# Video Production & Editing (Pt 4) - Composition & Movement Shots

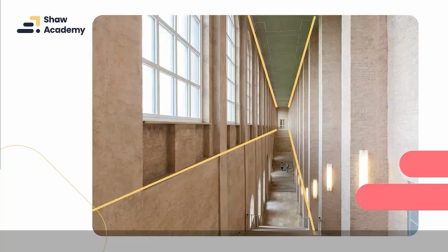(16:27)
It's actually nicely offset here as well, with the windows and with the pillars too, that are given a little bit of vertical lines here to break up this scene. But again, very, very well composed, and everything is bringing our attention eventually to those doors.
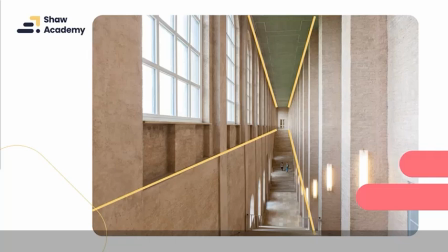(16:44)
But our eyes journey through the scene to that point, so we don't miss out on anything else within the scene.
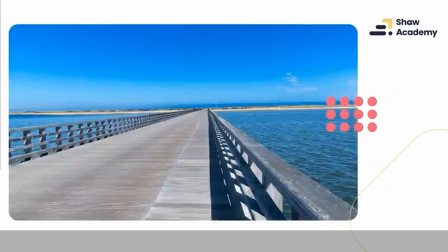(16:53)
Let's have a look at another example. Again, another quite traditional example. Leading lines, usually roads, bridges, again, any kind of architectural kind of thing will generally lead our eyes to a particular point.
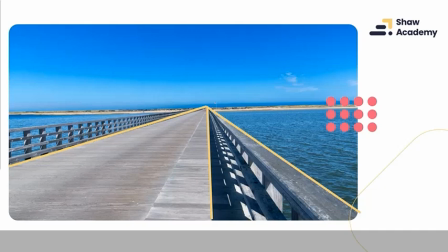(17:09)
And again, it gives this kind of sense of journey. It gives a sense of a starting point and a destination. So here again, we've got the nice lines here of the bridge, we've got the lines of the road, we've got the lines of the fence along the side of the bridge. It's nicely offset with that horizon,
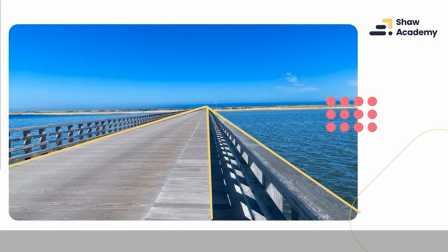(17:27)
with the beach, and of course a focal point then of the American flag in the distance as well.
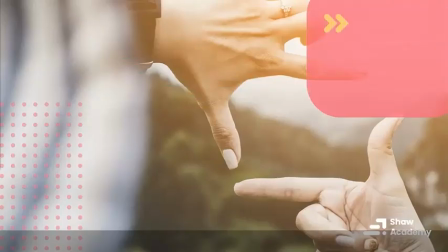(17:33)
Now, next up we have framing, which is particularly important when it comes to film.
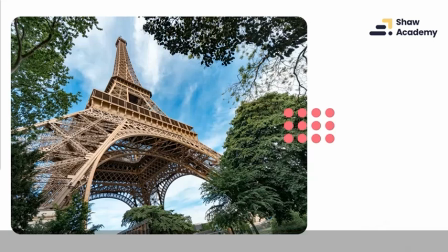(17:40)
Now, if you're composing, say, a scene like this, a kind of nice landscape / architectural type of scene, you can just enhance it a little bit more by introducing a new element. So, for example, this shot here, the Eiffel Tower,
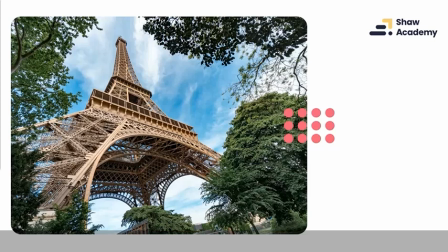(17:55)
one of the most well-known visual tropes in the world, no matter where you're from, the Eiffel Tower. However, just adding a nice bit of a different element here to it by introducing a nice framing of the trees that are in this location here as well.
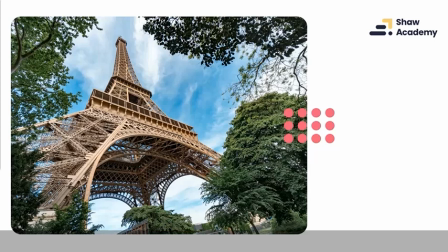(18:13)
Just makes it a little bit different from the type of shot that we're used to seeing when it comes to the Eiffel Tower. So framing can be natural frames like this. Of course, it can also be man-made frames like this here as well.
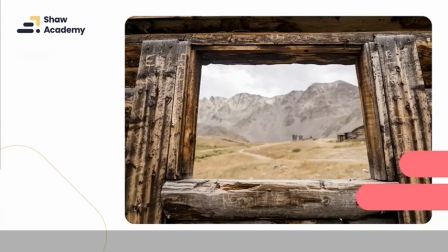(18:27)
Like within this image here, we've got this kind of window frame, old rustic window frame, some kind of graffiti carved into it there, so a little bit of history there with it too. Framing this really nice landscape as well.
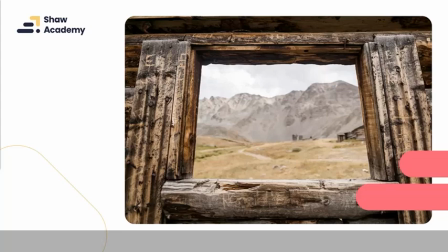(18:42)
If you'd imagine, if you set up the shot, you could almost journey through the frame here, into the landscape beyond. But that frame also tells its own story. So you've kind of almost got two images in one happening within this type of scene.
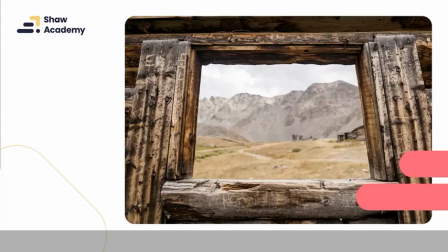(18:59)
So framing can just add another level to your composition.
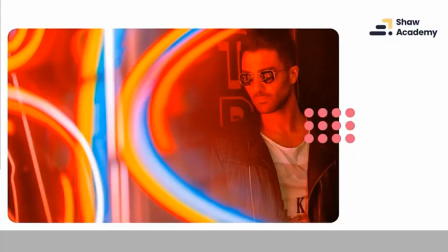(19:02)
Where it becomes really important is when you are filming people, when you're trying to do portraiture within filming. Now, depending on the type of film that you're trying to capture,
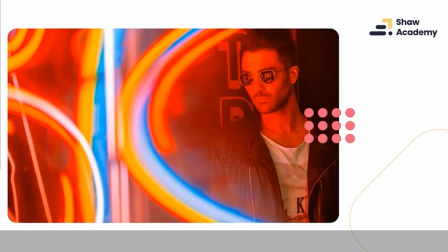(19:18)
you may be shooting vertically, say if you're doing something for Instagram stories and so on, but in general you are never going to be filming vertically, and this makes doing a portrait of a person a little bit more challenging. So what you want to try is find frames within the scene that you can
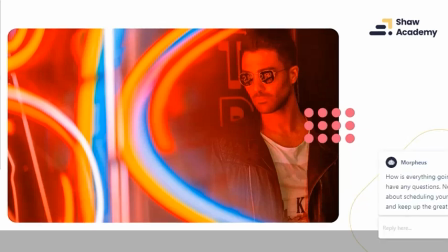(19:38)
place your subject into that kind of creates a natural frame around them. So for example, doorways would be a very, very common one. Windows would be another very, very common one here. But as you can see, we've got this kind of neon lights happening here around our subject, around our model,
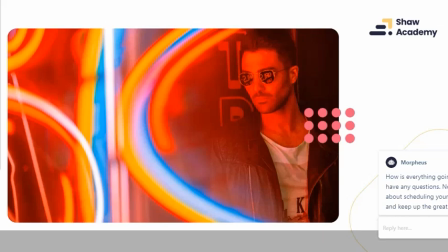(19:57)
which creates this frame that brings our attention to our subject and creates this portraiture type of image.
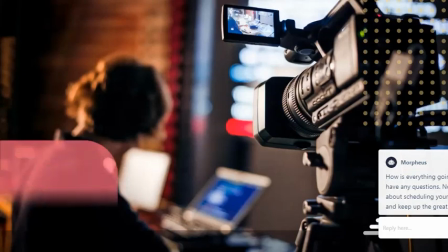(20:06)
Now, lastly, for our compositional techniques before we move on to movement, is to talk about angles.
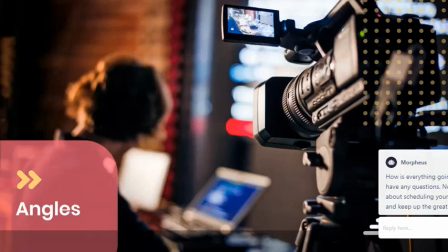(20:14)
Now, angles may seem quite straightforward because it's simply a case of looking in different directions. However, what you need to remember when it comes to angles is that, well, first of all, the angle that you use is that is what your viewer is seeing.
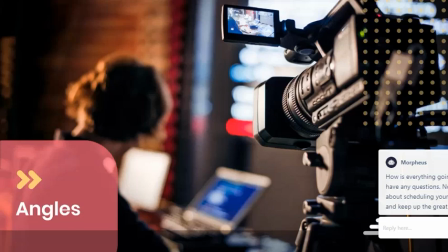(20:31)
So the viewer is always going to be the person seen in the angle that you choose. Now, that angle has a different meaning. Every angle that you use will actually help to tell your story, and it's really,
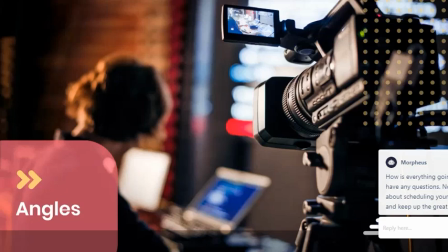(20:47)
really important to be aware that some angles that you use will have either a positive or a negative impact on the viewer.
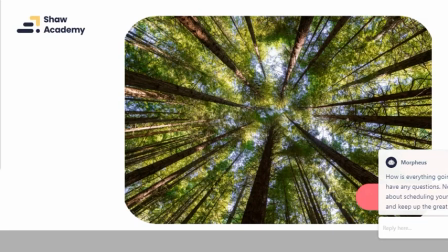(20:55)
Now, so for example, say an angle like this where we're looking up at the trees. Now, think about this when you're out walking the streets or you're out walking in nature. How often do you look up? We actually don't do it that often.
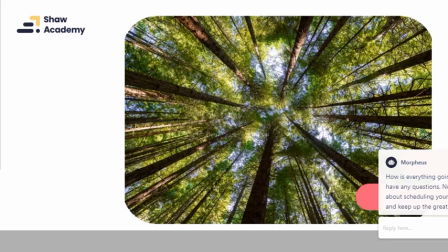(21:10)
Maybe we look up when we hear a noise. Maybe we look up when we are in a situation like this, but we certainly don't keep our heads up for very, very long. When you look up like this, it kind of reminds you, I suppose, of, in one way, the place of where you are, but also how small you are as well.
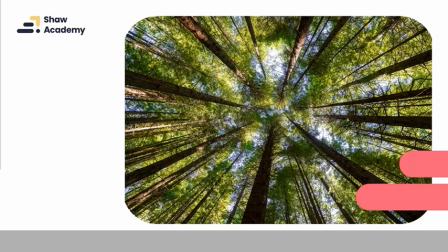(21:30)
Because when you look up at something like this, or say you were to look up some towering buildings, it reminds you of perspective. It reminds you that you're just one person, I suppose, in this very big, wide world.
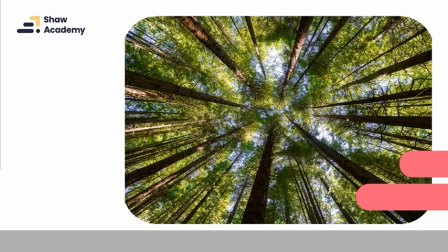(21:44)
Now, also, obviously, aesthetically, it's quite pleasing as well, just with the composition of this.
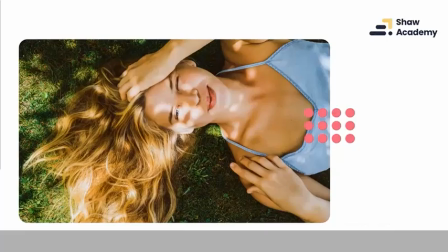(21:52)
But do think about the actual message that it sends too. Opposite then, would be to be looking down at something. So say we're looking down at a person. So here, we've got a person lying down. Lying down, that's quite relaxed. That can be somebody falling asleep.
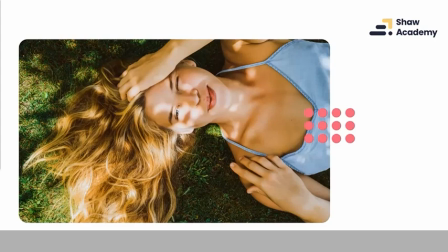(22:11)
It could also be a sign of laziness. If someone's kind of taking it easy, it's someone who's chilled out. So there's a lot of different kind of messages that we can take, from somebody lying down. But as the viewer, remember, we're above this person lying down,
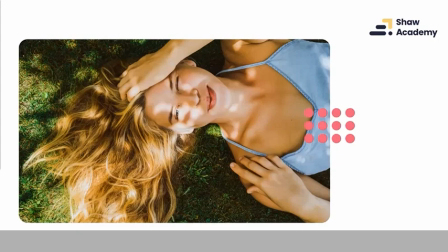(22:27)
or we're looking down at something, and you can take that literally, that you're looking down at something. And again, it makes us feel bigger or more powerful than what we're looking down at.
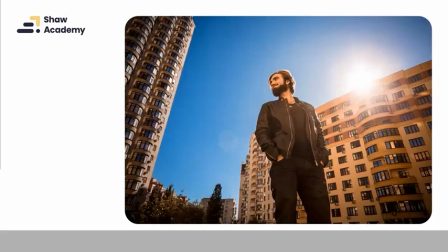(22:42)
Now, again, if you were to put, say, a person in a position where we're looking up at them, it gives that person, I suppose, the sense of power, and it makes us feel a little bit smaller than them. But it doesn't always have to be negative.
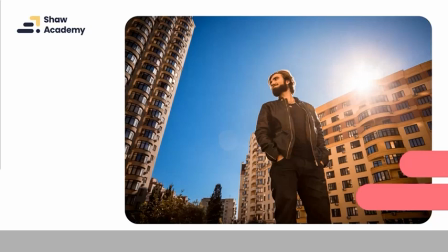(22:58)
So this type of perspective can also be used to make the person appear confident, can make them appear determined as well. So it doesn't always have to be a kind of positive or negative experience.
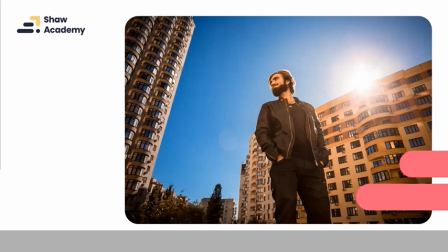(23:12)
It's all about, as well, as opposed to kind of lighting, the colors and everything else that you use as well, which obviously we will look at a later stage. But using these different angles will generally have multiple meanings applied to them, and you need to understand what all those different meanings are.
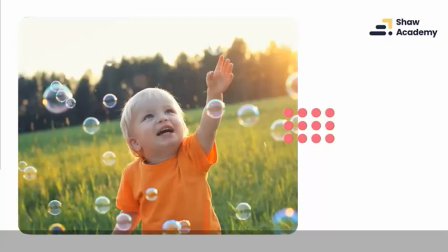(23:31)
Now, again, for example, if we were to be filming children or pets, and you don't want to have that kind of power dynamic in your images, whether it's up or down or anything like that, well, get down to their level. Make yourself level with them.
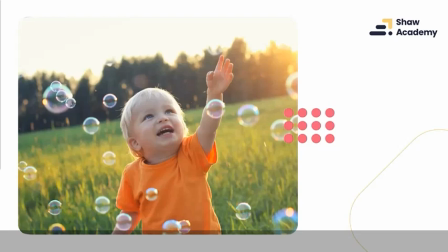(23:49)
And it'll also help you to see from their perspective. There's just no way you could get this type of shot if you're towering above them or anything like that.
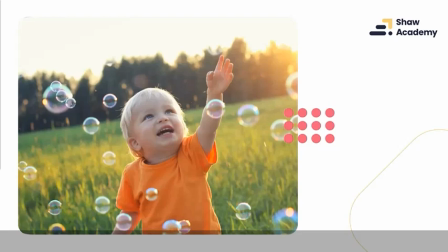(24:02)
By getting down to their level, it brings you straight into their world, and you can see like the sense of wonder here. And when this type of shot will bring it back to your own childhood as well. Hopefully it does. Anyway, I think it's just is a wonderful, wonderful shot.
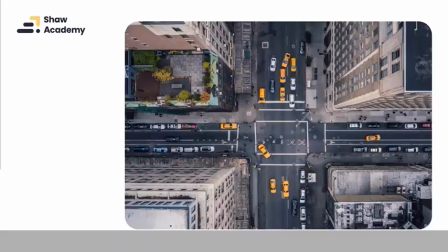(24:19)
Now, the complete opposite to our first image, where we're looking up, we can also look straight down. Now, obviously this type of shot can only be really achieved if you happen to be using a drone, but this will give us a sense of place.